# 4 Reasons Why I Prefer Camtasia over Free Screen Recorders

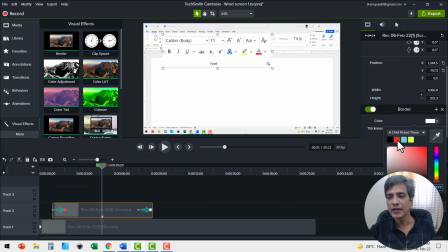245s
And I can change the color of the border to red and then I can increase the size. You can see that we have a clear border here. You can make it even thicker.
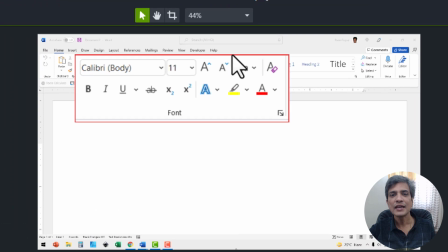254s
Now, when I go back and play this again, you can see that that portion is distinguished with a clear red border. Now let me show you the third method to zoom into a specific area. And this one looks quite fancy.
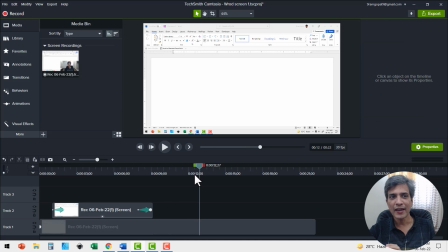269s
Let me move the playhead to the point where I want to show the effect. Then I go to Animations, click and drag Custom.
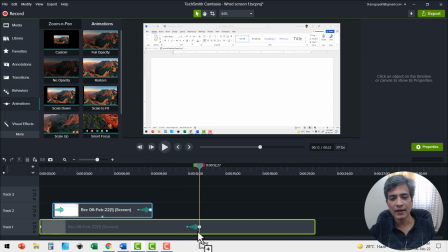277s
So I create a keyframe here on the timeline. Let me hold both Ctrl and Shift button and click on the screen and then I
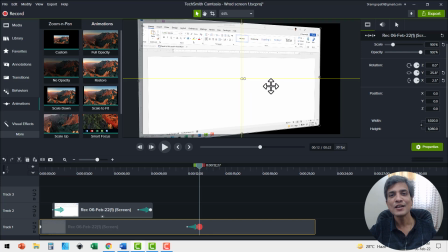287s
can just drag my cursor like this so I'm able to rotate the screen like this.
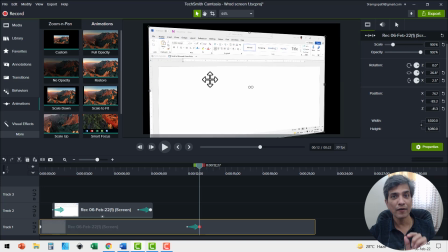293s
And then I can move a bit closer And if I want to scale this further, I can increase the scale like so.
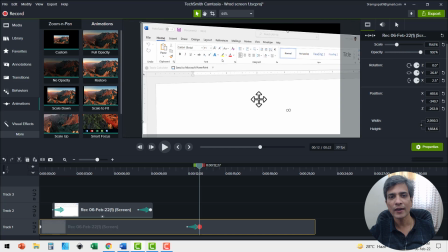300s
And then I can move this in such a way that the audience is able to see this portion very clearly. And once I am done, and if I move the playhead over here, I can go to restore and then click and drag it back onto the timeline.
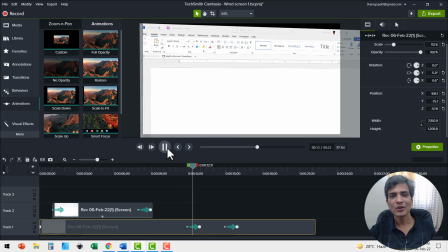316s
Now watch what happens. You can see we have a 3D rotation of the screen,
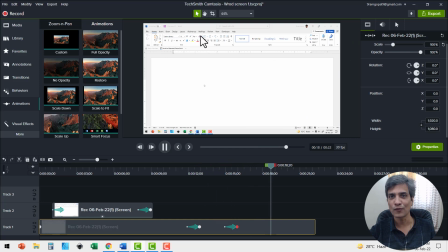321s
allowing the audience to see the specific area that they want to focus on, and then we have everything going back to normal.
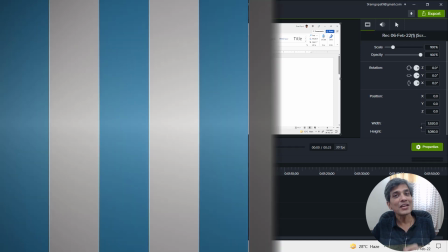329s
The second reason why I use Camtasia is Camtasia makes it easier for the audience to follow my instructions.
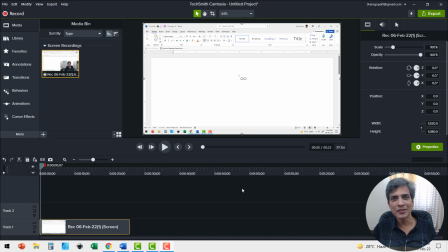336s
Let us say you want to demonstrate a step-by-step method of how to lock track changes in Microsoft Word. The usual way of showing that process is this.
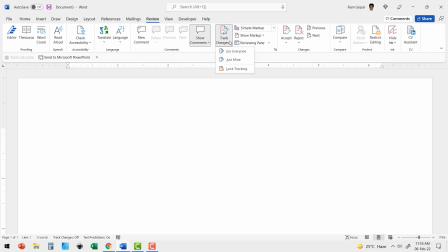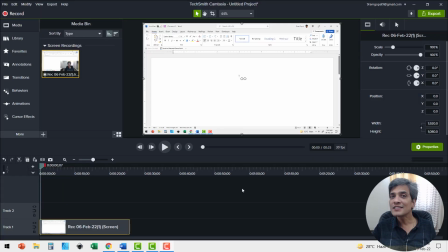361s
Can you see in the large screen the details are getting missed? Let me show you how easy Camtasia makes for the audience to follow instructions with the cursor effects.
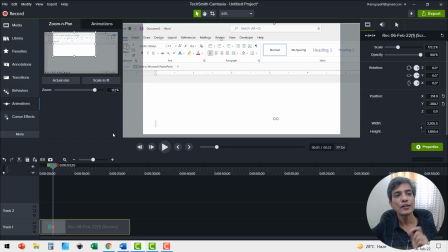372s
Here I have got the same procedure demonstrated. The first thing I'm going to do is to increase the size of the cursor.
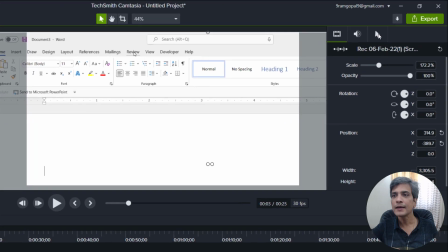379s
For that, let me click on this track here, then go to this option called Cursor Properties, and then increase the scale to 300% and hit enter.
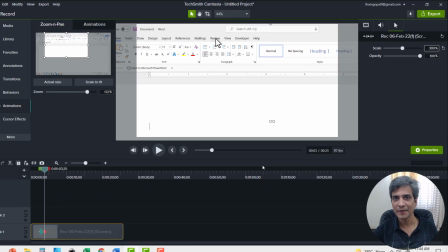390s
Now my cursor, as you can see here, is fairly big. Then I can go to this pane here and click on cursor effects.
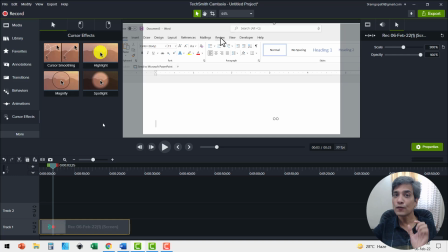398s
If I want to make it even easier for the audience to follow my cursor, I can add a highlight to my cursor. Now watch this. This is my cursor here. I can click and drag this highlight effect and place it on that particular recording.
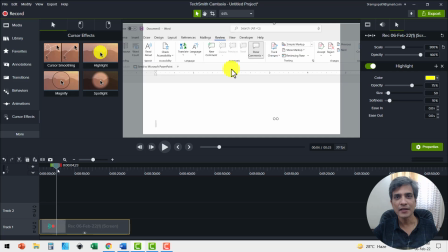412s
You can see we have a highlight around the cursor. As I scrub the playhead, you can see that my cursor now has a highlight. I can always work with the properties here. If I want to change the color of the highlighter from yellow to some other color, maybe red, I can do so.
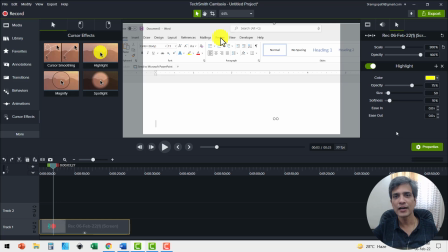429s
I'm quite happy with the yellow color that we had earlier. So let me press Ctrl Z and we are back to this colored highlight. If I want to have that a little more transparent, I can reduce the opacity like so, and you can see that the intensity is reduced.
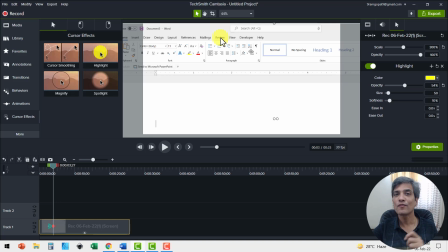445s
Now, some trainers have the habit of moving their cursor way too much on the screen.
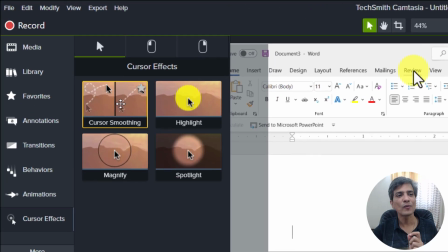450s
If you have that habit, you can always go for cursor smoothing option, where the unnecessary cursor movements are curtailed and the cursor moves from point to point.
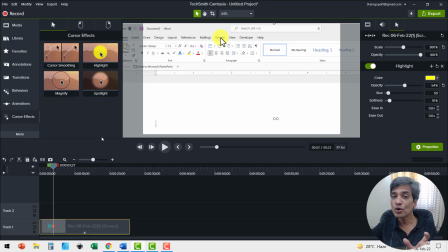460s
The next thing I'm going to do is to show the audience where left mouse click happens. So let me go to this option here called cursor effects left mouse click, and I'm going to have that indicated with a cue called rings. So let me click and drag that option onto that particular recording again.
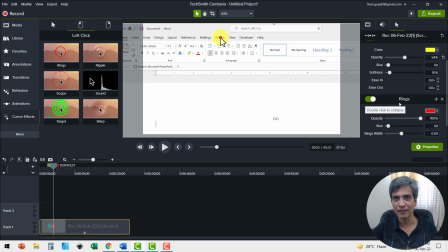479s
You can see that we have the second effect shown. Now watch what happens.
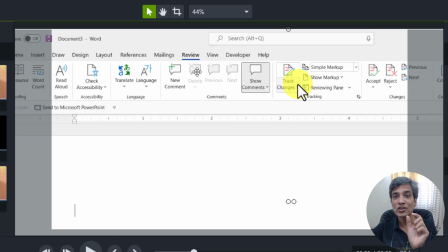484s
As I play, as I click, there is a ring that expands. Watch again.